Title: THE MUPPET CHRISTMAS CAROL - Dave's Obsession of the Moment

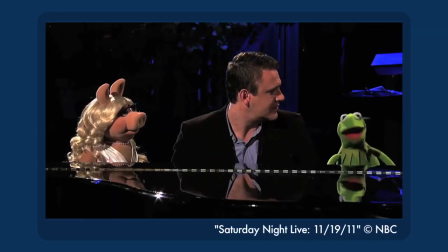246s I mean, when people go to a Muppet movie, they say, "Gee, I can't wait to see the human!"
But honestly, here I think it was the right choice.
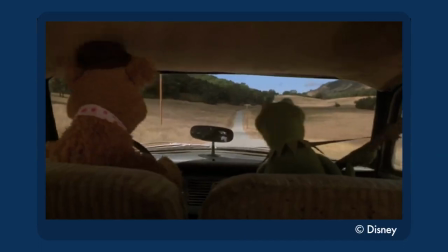253s
The thrill of the original Muppet movie was seeing the Muppets in a real-world environment, bringing their whimsy out of a puppet show stage and onto the road.
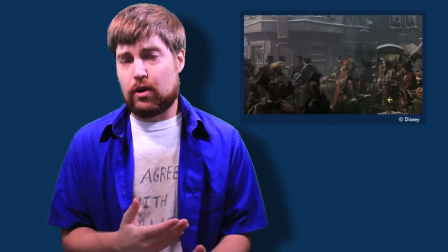260s
And this is more obviously sound stages, but there's still a groundedness to the Dickensian backdrops that allows the Muppets to provide a delightful contrast.
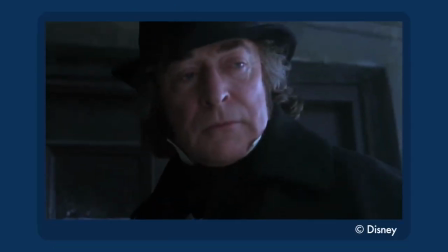268s
And grounding it all is Michael Caine, and I don't need to tell you how fantastic he is in this role.
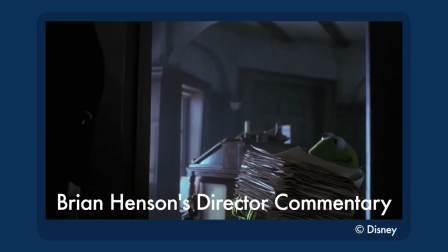273s Michael Caine was, probably, it was a while ago now, but I think he was probably our first choice for the part.
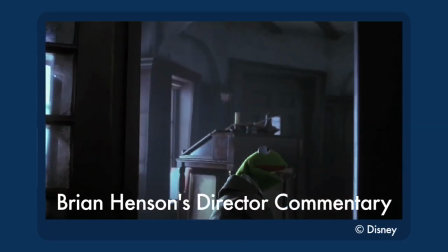282s What's wonderful about Michael, and he got it straight away, as soon as he did the very first read-through, He said to me afterwards, he said, well,
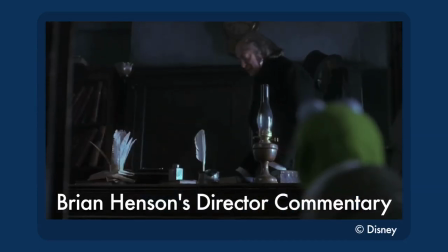289s the trick here is to never treat them as Muppets and treat it like I'm acting with the Royal Shakespeare Company and never,
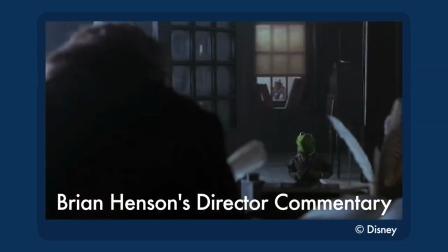297s ever crack a smile and always be very straight, and that's what will create the comic dynamic between the Muppets and himself. And he was absolutely right. He said, well, look, you should never work with children and animals, they say, for actors, and Muppets are even worse, they're scene stealers. And the only thing that you have that can save you with the Muppets is reality, because that's what they do not have.
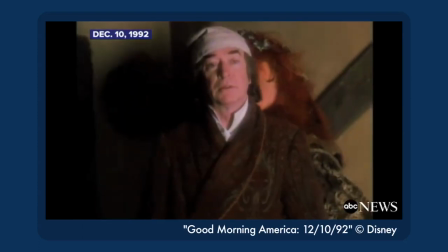322s It's the only thing they don't have. They have everything else in spades.
The world building of this movie all hinges on Kane's performance,
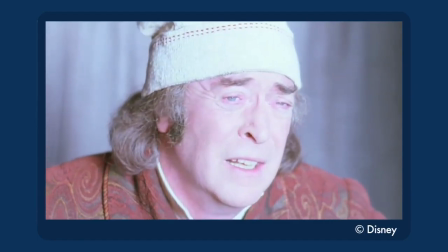328s
and his chemistry with the Muppets makes you genuinely believe that talking to ghosts is weird for him, yet talking to a frog and rats on a daily basis is normal.
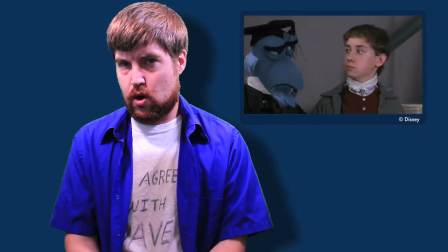335s
This is less true of the teenage Scrooge, who is totally tripping out on the giant bird talking to him. But most of the other humans populating this world are also wonderful, and they never once take you out of the reality. Except as you're scratching your head trying to figure out who they remind you of.
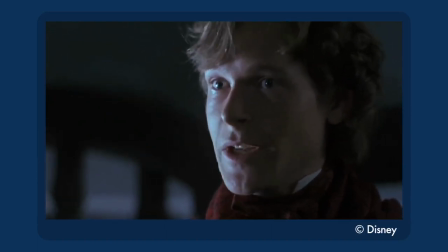351s
I know Nephew Fred is neither Neil Patrick Harris nor Robert Sean Leonard, so how is he somehow both of them at once?
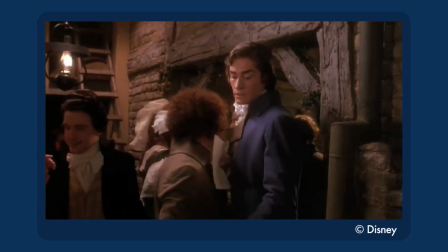356s
Why is young Michael Caine an off-brand Jude Law? Did this movie predict the 2004 reboot of Alfie? Oh, it's not just you, I also forgot that movie happened until 5 minutes ago. But we mustn't forget the hard work of the Muppet performers.
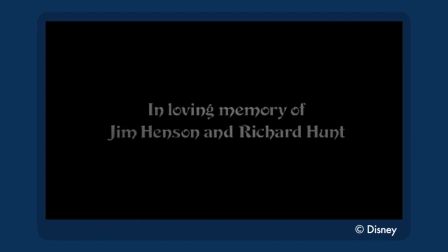369s
As always, every last one of them is spectacular. And while it's hard to not feel the loss of both Jim Henson and Richard Hunt,
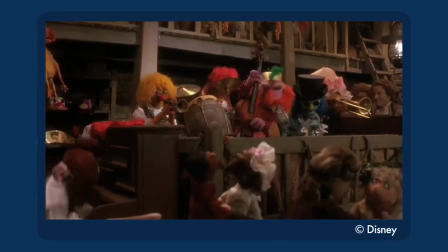375s
the rest of the regular ensemble brings their all to the table and are just as energetic as the day they first picked up a puppet. Special shout out to Steve Whitmire, because not only was this his first feature film outing as Kermit,
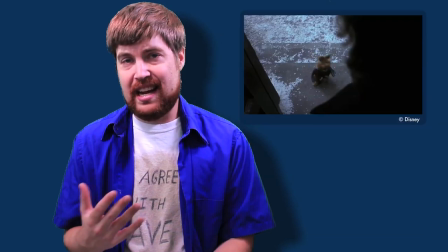386s
but it also had greatly expanded roles for Rizzo and Bean, who previously hadn't had all that much screen time in movies before, and man, he just delivers. It's great work all around. Now, like I said, my family watches this every Christmas Eve. Growing up, we watched it on VHS, which meant it wasn't officially Christmas until we saw that Lion King teaser where Katzenberg says Big Kitty.
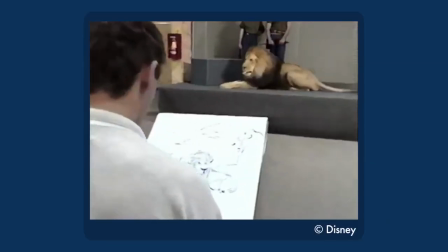406s Some of their subjects were even invited right into the studio. Big Kitty.
But as much as I love the movie, like any kid, I got really bored when it got to the slow, sad song.
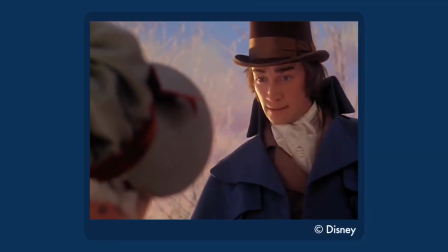419s I love you, Bill.
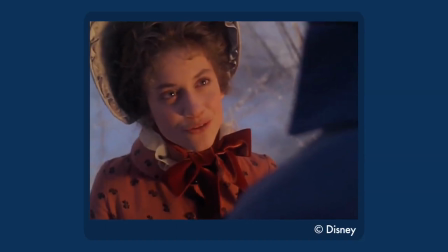423s You did once.
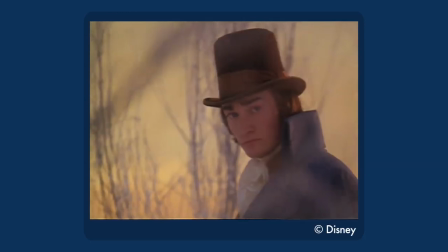429s There was a time when I was sure that you and I were truly one.
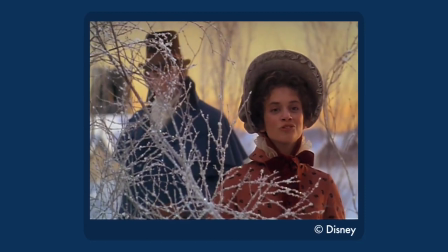436s
Come on, this song doesn't have any Muppets in it. Fast forward.
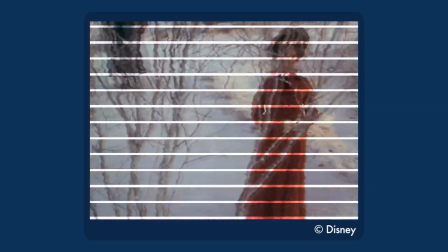443s
What is this, a Legoland fire safety show? Why is this song so long?
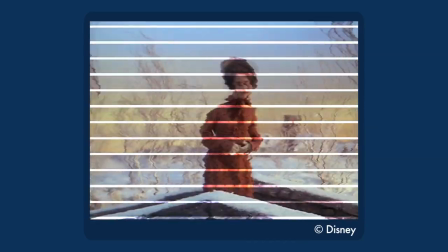450s
Good lord, just get back to Gonzo already.
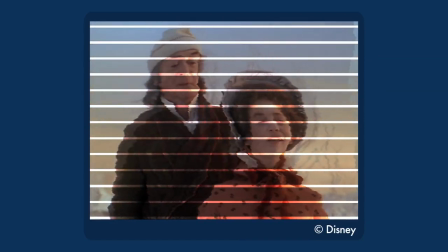455s
Yeah, Michael Caine's sad, it's very emotional, but this song just won't end. Oh, Rizzo. No, don't worry, Rizzo, it's okay, the boring part's over now. Of course, now every year, we watch the 2002 DVD release,
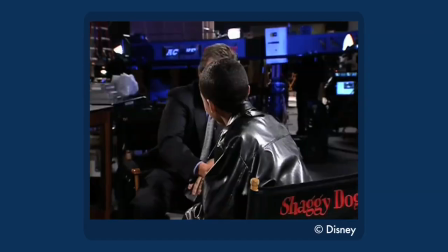473s
which means it's not officially Christmas until we hear Tim Allen tell a kid from the Movie Surfers what it's like to remake the Shaggy Dog.
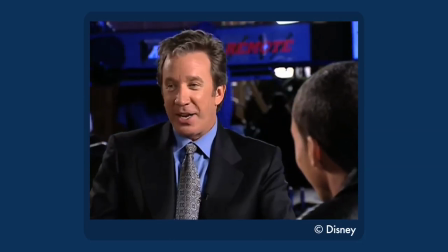479s I'm a dog, man. I'm Shaggy Dog. What would you say is the hardest part about being a dog?
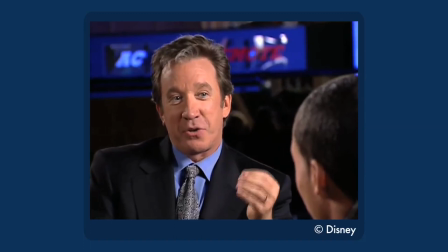484s Dogs are constantly distracted by odors.
And because we're red-blooded Americans, we watch the theatrical widescreen cut because we all know Pan and Scan is a satanic plot to undermine artists' visions, and when it gets to the When Love Is Gone scene...
I love you, Bill.
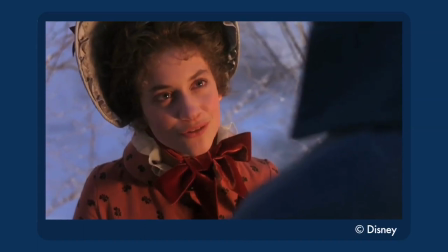502s You did once.
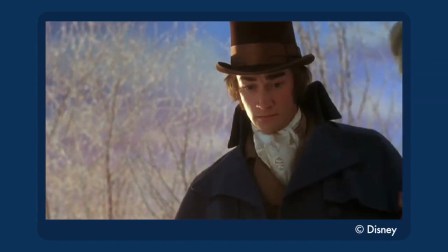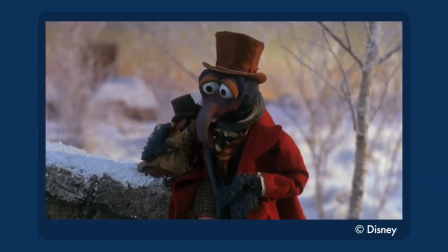511s
Huh. That's... abrupt. Like, yeah, I get that Scrooge would be this emotional to relive his heartbreak, but I don't buy for 1 second that such a brief,
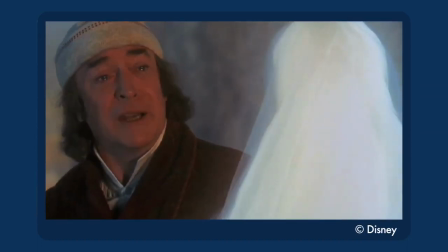520s
"Okay, we're done," would devastate Rizzo this much when he already copped to not understanding loneliness.
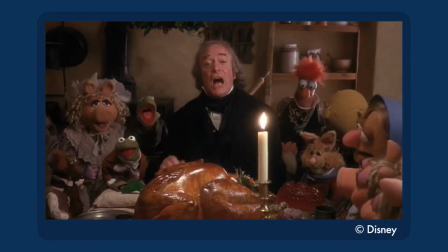525s
And the movie still ends with a reprise of the song and the pop ballad version over the end credits, so the movie is built around this song that was cut, and the scene's way too rushed without it,
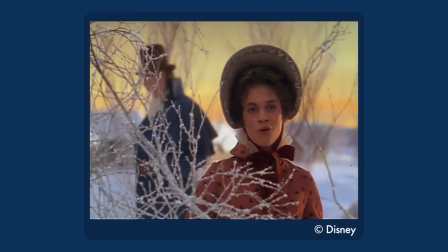533s
but way too slow with it. When Love Is Gone is a black hole of pacing from which nothing can escape. Now, as an adult, I do like the song, but A, I'm not sitting through an entire movie of Pan and Scan for it, and B, it could stand to have another minute shaved off. But I have no such misgivings about the next musical number.
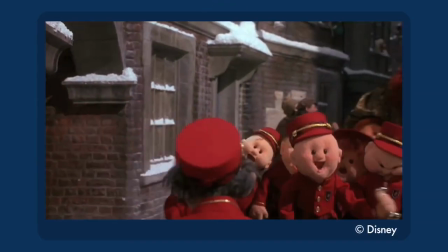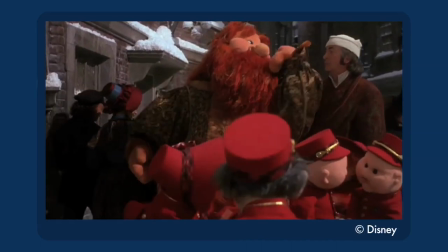558s It's in the singing of the street corner choir.
It feels like Christmas is the greatest sequence in the history of Christmas movies and specials.
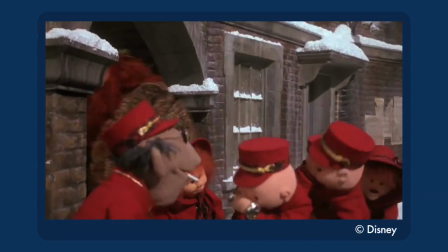566s
Every piece of it is exactly right. No other filmed moment makes me feel more like Christmas than It Feels Like Christmas.
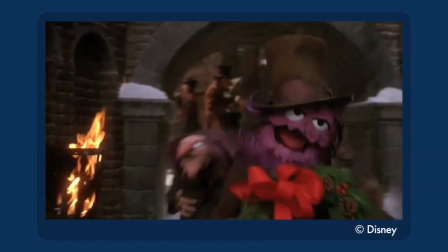573s
That's the scene that makes it officially the Christmas season. The song captures the joy of the holiday, partially through the melody designed to evoke a familiar Christmas carol. It is the season of the heart, a special time of caring, the ways of love made clearer. In Excelsis Deo.
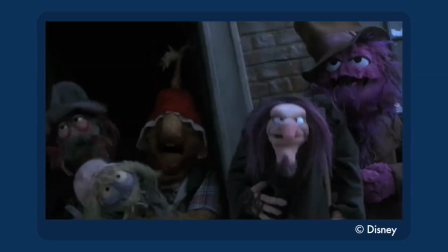596s
Watching the poor, miserable folks of the town come together for joy when the only thing we had seen bring them together previously was spite is enough to warm any heart,
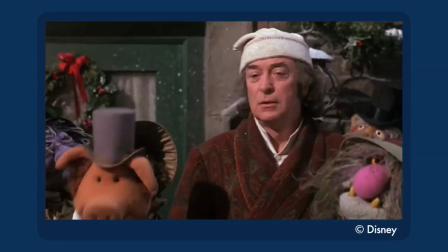604s
even Scrooge's eventually. But what I love about Kane's performance here is that it does take him a moment to warm up to it.
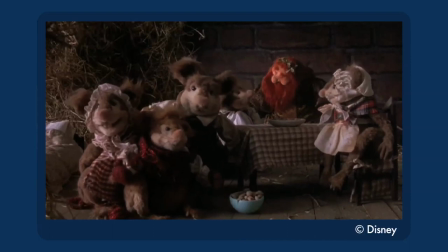610s
He's still taking in the information reservedly, maybe even skeptically. He sees everyone else's joy, and he's even a little moved by it, but his heart is still pretty hardened,
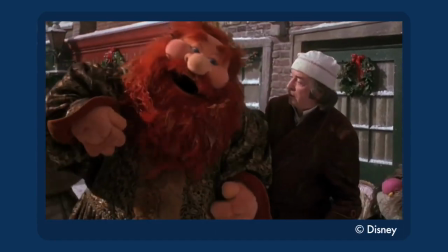618s
and he doesn't feel the joy fully until the spirit personally invites him to dance along to his song.
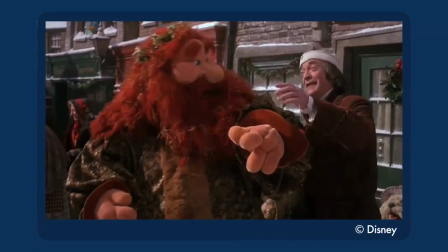624s
And that's where Scrooge, after being weakened by memories of the past, truly begins his transformation, where he starts to feel joy.
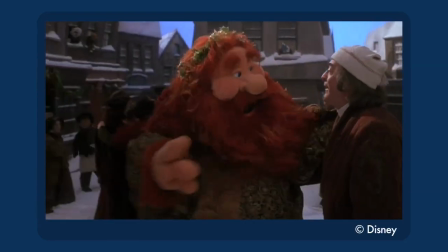631s
Then he feels misery again over the next couple of scenes, but at least now he knows what joy can feel like, and he's ready to spread it around in the end with a thankful heart.
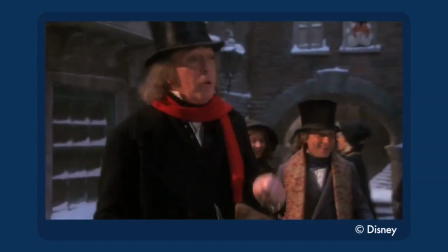638s
With a thankful heart, with an endless joy, with a thankful heart is the second best musical number in the movie,
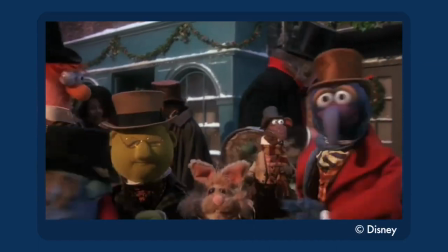644s
as Scrooge is happy as a kid on Christmas receiving a gift, that gift being Christmas itself,
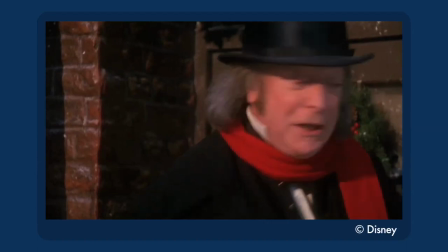649s
and his youthful exuberance is such a 180 from his curmudgeonliness from the beginning of the film,
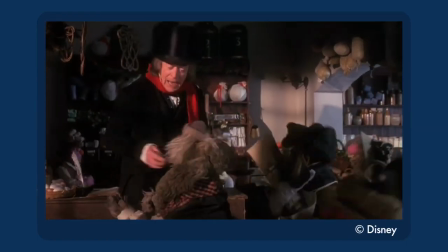653s
but it's still entirely believable as being the same character, because Michael Caine is just that good.
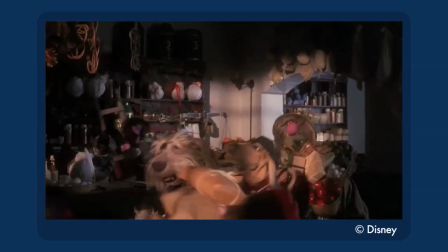658s
And yeah, maybe he's not the most experienced singer in the world, not that I'm one to judge, but his joy is just so contagious in his song.
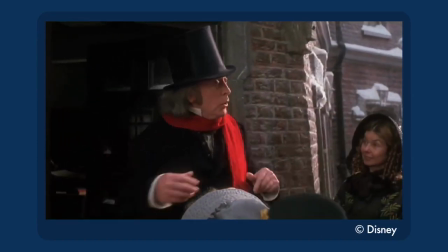666s Stop and look around you.
Okay, one last nitpick. The choreography and blocking here is a little awkward.
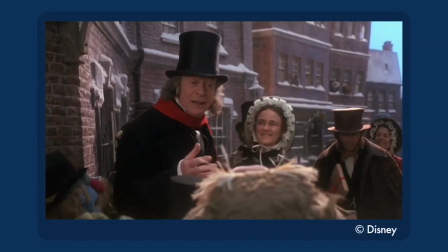673s
Kane really feels like he's stalling between lyrics. The extra's just like, It's fine, they had limited set space to work with. There, I hope that's enough nitpicking for you, cynical YouTube audience who only likes it when people trash beloved childhood movies. I'm going back to praise now. I love this movie, and I will continue to watch it every year, and I'm sure many of you will too. And I hope you all have a wonderful holiday season, full of whatever your favorite traditions are, and may you all go out there and find that love that feels like Christmas. And until next time, this is Dave, signing off.